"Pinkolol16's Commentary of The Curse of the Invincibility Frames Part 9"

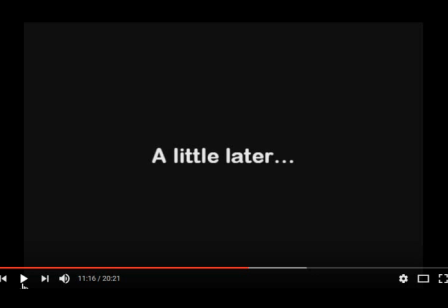(29:20)
clarification for the audience not the characters in the story as well although it kind of is and in a jerky way but it's mainly for the audience because they're not the ones analyzing the patterns I am
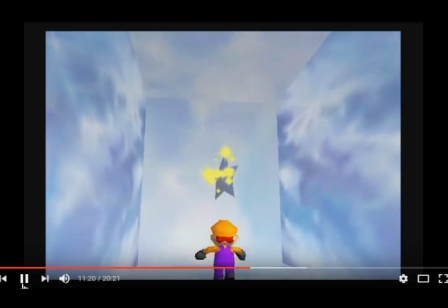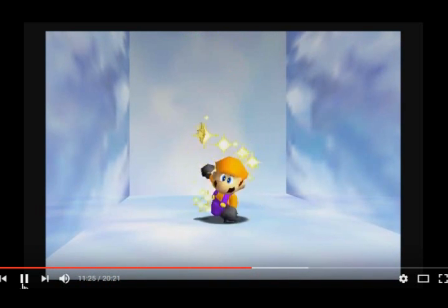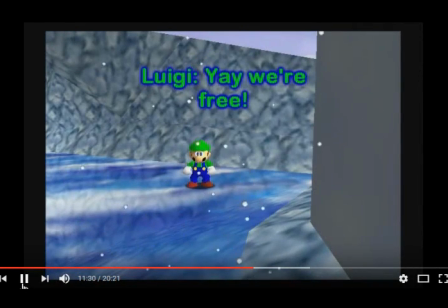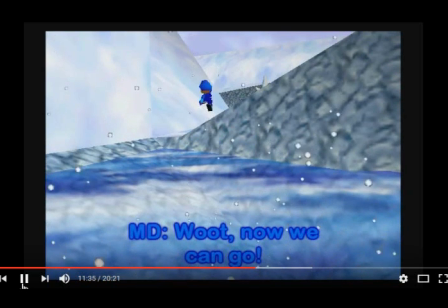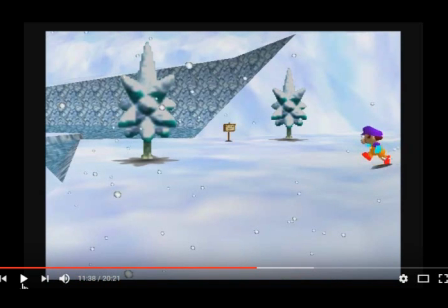(29:54)
it was supposed to run off but I guess that helped let's get him out of the scene quickly so I don't have to script any more of his lines the whole reason is because I didn't I wouldn't
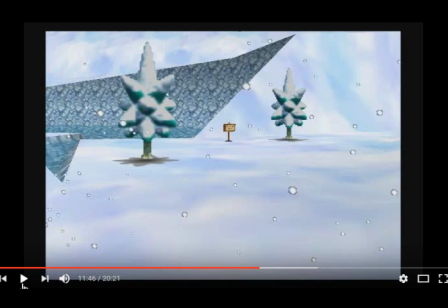(30:11)
have been able to accurately characterize him properly not because oh yeah I don't want him in the scene as well as that but it's more so of a reason of I want to be able to characterize you properly and I I can't do that when I don't know who you are in such a short period of time.
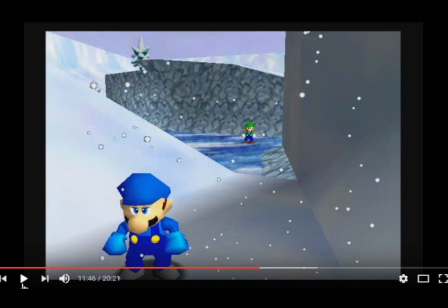(30:25)
That's how all the fans were going to be, but... Yeah.
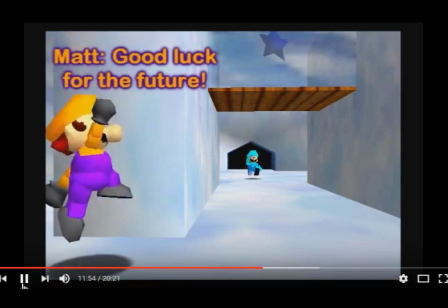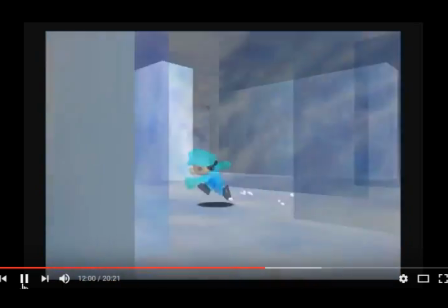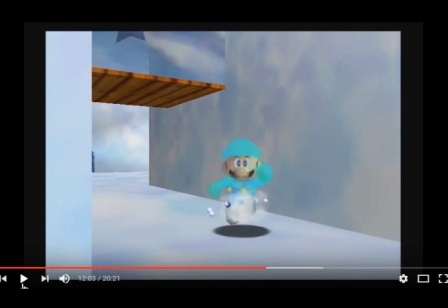(30:46)
More of me using Mario Kart 8 music.
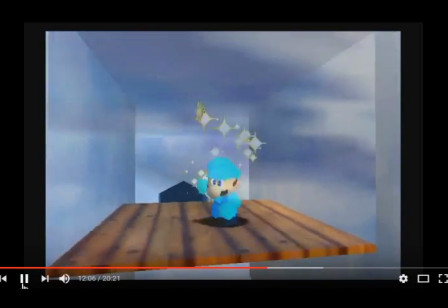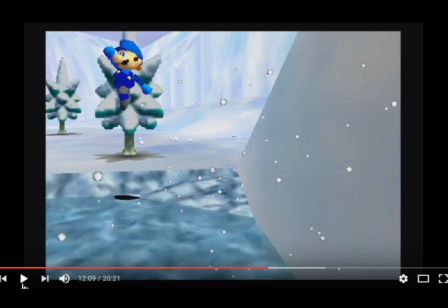(30:56)
Again, Mario Dillon just randomly appears. That was meant to be him coming out of the little corner since he was there before waving, so I thought, oh yeah, that might make sense. This is supposed to be kind of a transition area, so... Imagine it's like one of those weird draw distance things that the game would make up itself, so...
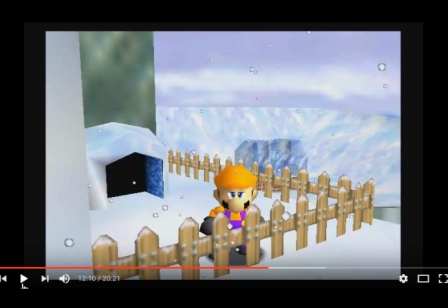(31:14)
Even though it is just me wonkily editing that because I needed to make a mask and show where the characters run off and it was so hard to find an angle for that scene.
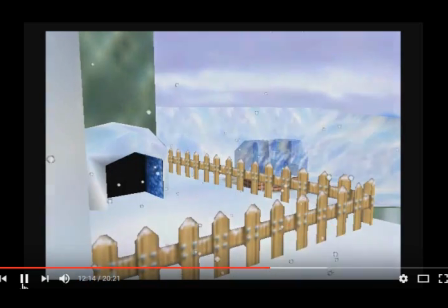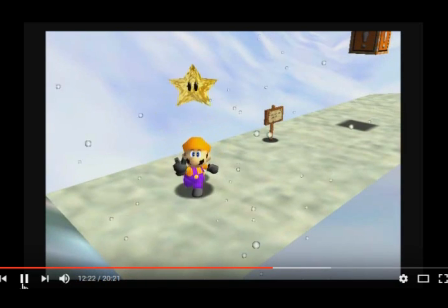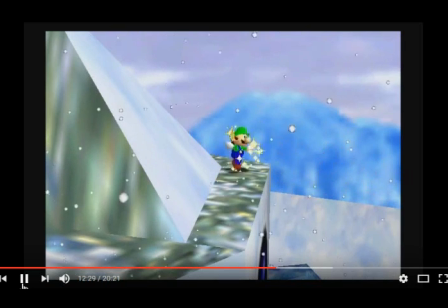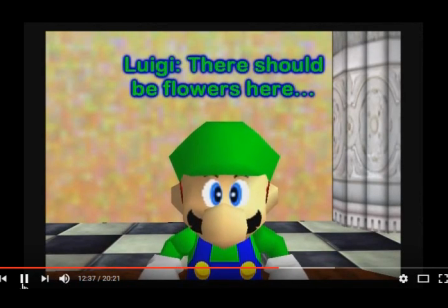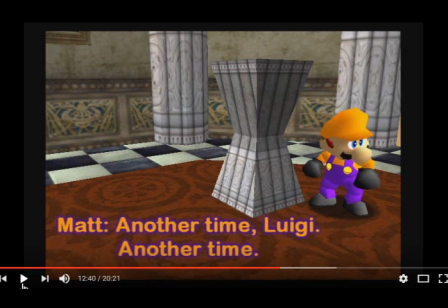(31:52)
In the Super Mario 64 DS version of this particular room, there's flowers here when Luigi's in the room. So Luigi's commenting on that since that's my experience and when I come into this room, Luigi's like, we should come into this room and see the flowers and Matt's saying another time in Super Mario 64 DS not here
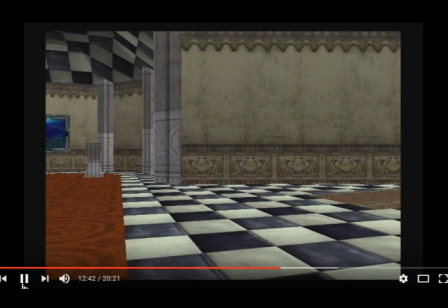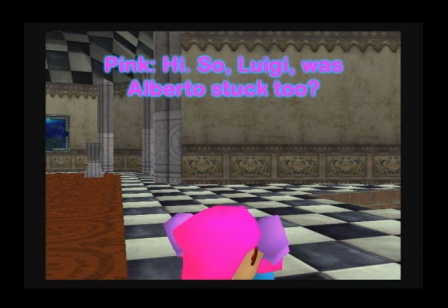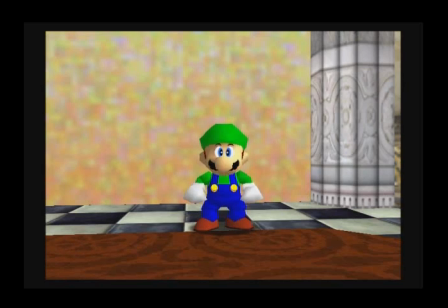(32:27)
pretty much
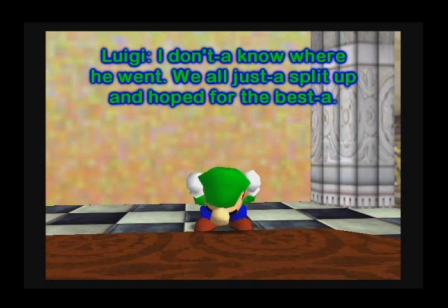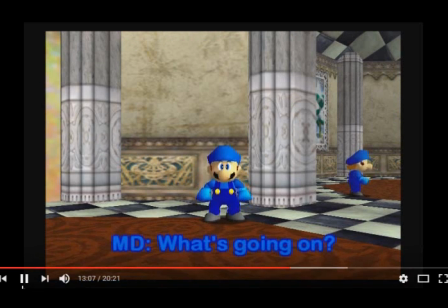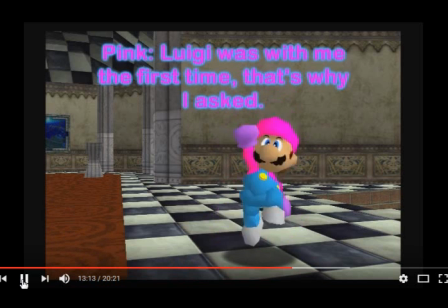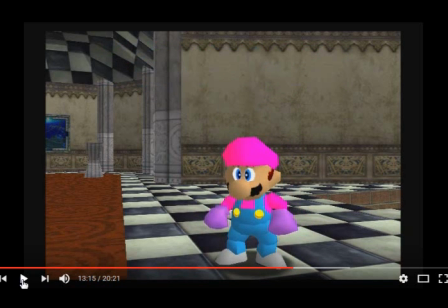(32:48)
contextualizing
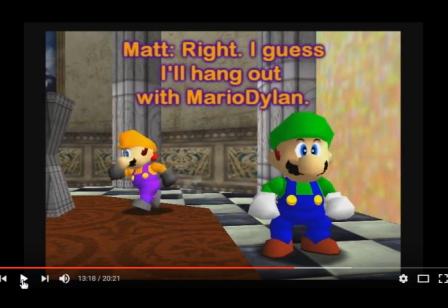(32:51)
more experimenting with masking and shots
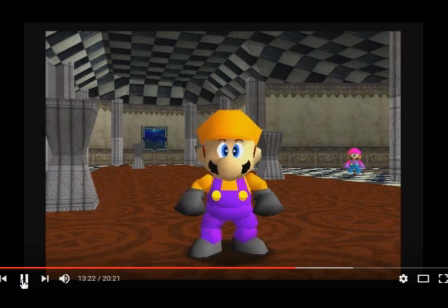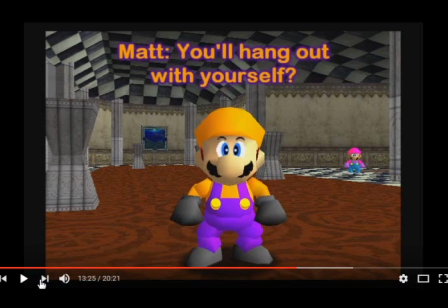(33:02)
Matt said I'll hang out with Mario Dillon and Mario Dillon agreed with him so Matt's saying you'll hang out with yourself in a joke because that's the way they technically tend to be also more mask testing this video is full
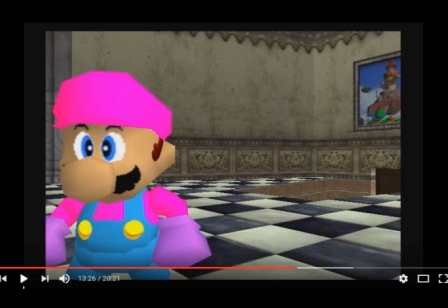(33:16)
of it if you weren't noticing it you probably think oh yeah you've
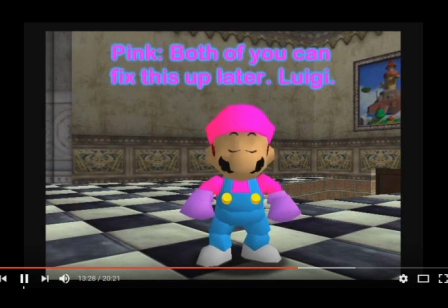(33:21)
done a lot more this time so